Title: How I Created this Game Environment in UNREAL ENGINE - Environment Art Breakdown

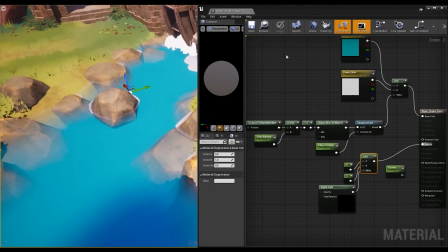(16:39)
It's already kind of doing what I want, but right now the edge line doesn't show up anymore because the border transparency value is basically 0. First of all, I don't actually want it to blur between 1 and 0, but between 1 and the mask for the edge,
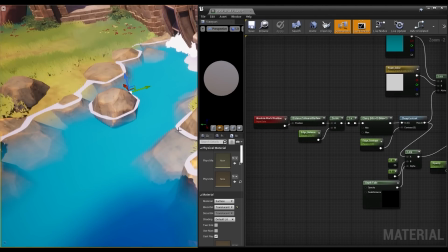(16:52)
because this mask is already the value 0, except it has the edge cut out. So it will go over the rest the opacity.
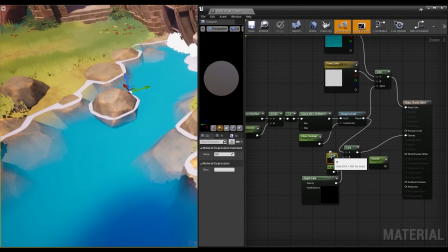(17:00)
And to have better control over the overall transparency, I clamp it. This makes sure the minimum or maximum opacity will never go past a certain value. Right now it's set to 0 and 1, which is the same what we have already.
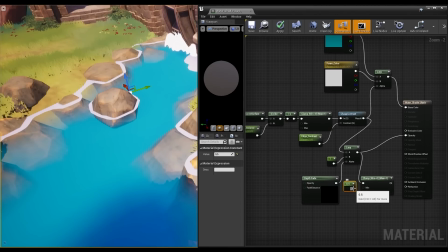(17:17)
But if I change the minimum to say 0.5 again, the outer water borders opacity, which was 0 before, gets a bit more opaque. The same way I can control the maximum value, which right now is still 1,
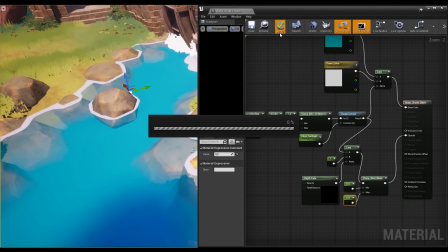(17:32)
so completely opaque, but if lowered will also make sure that the deeper parts of the water never goes completely opaque.
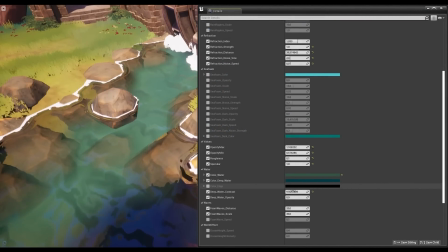(17:39)
I have multiple layers of the same concept set up to also change the color of the water based on the depth,
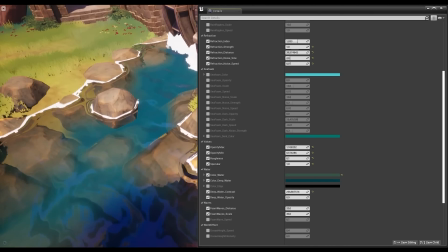(17:45)
and again as long as you have the information figured out once, you can use it for different things.
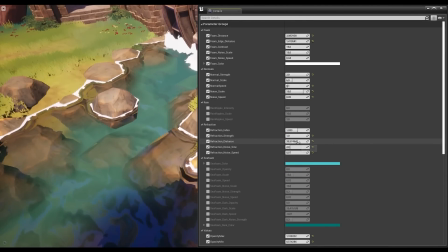(17:50)
Deep refraction, which I think is more performance heavy, so maybe not ideal for games, was another attempt to make the water feel more liquid. I didn't want it to look perfectly even, real water distorts, so even if I'm not going for realism, that's a pretty big part of the liquid feel I wanted to include.
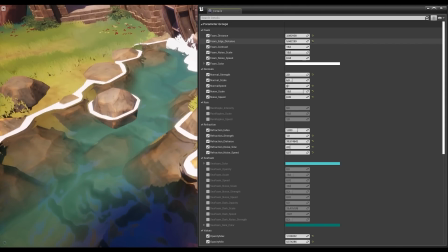(18:06)
I also used this input and a combination of the water edge mask to make the fluid looking ripples coming from the water edge. There are a lot more intricate parts to the water shader, but these were some of the important information it needs.
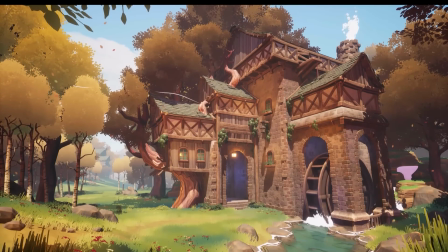(18:18)
The way I approached the scene isn't necessarily the right way to do it. I'm sure there are smarter solutions to get to some of the same results, but my process on the scene was relatively loose. I kind of improvised as I went along, it was nice having my freedom during working on it, and there was a lot of room for me to experiment.
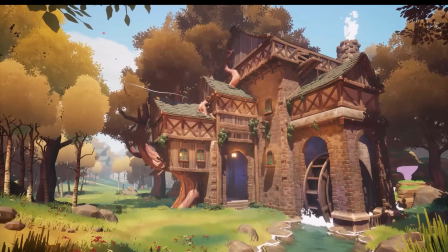(18:34)
I also spent time on a few things that didn't end up working, but I would love to use for future projects. Thank you very much for taking the time to go through my process, I hope there's a few things at least you could take away from it. I'm over at artstation if there's any questions or corrections, So thank you very much.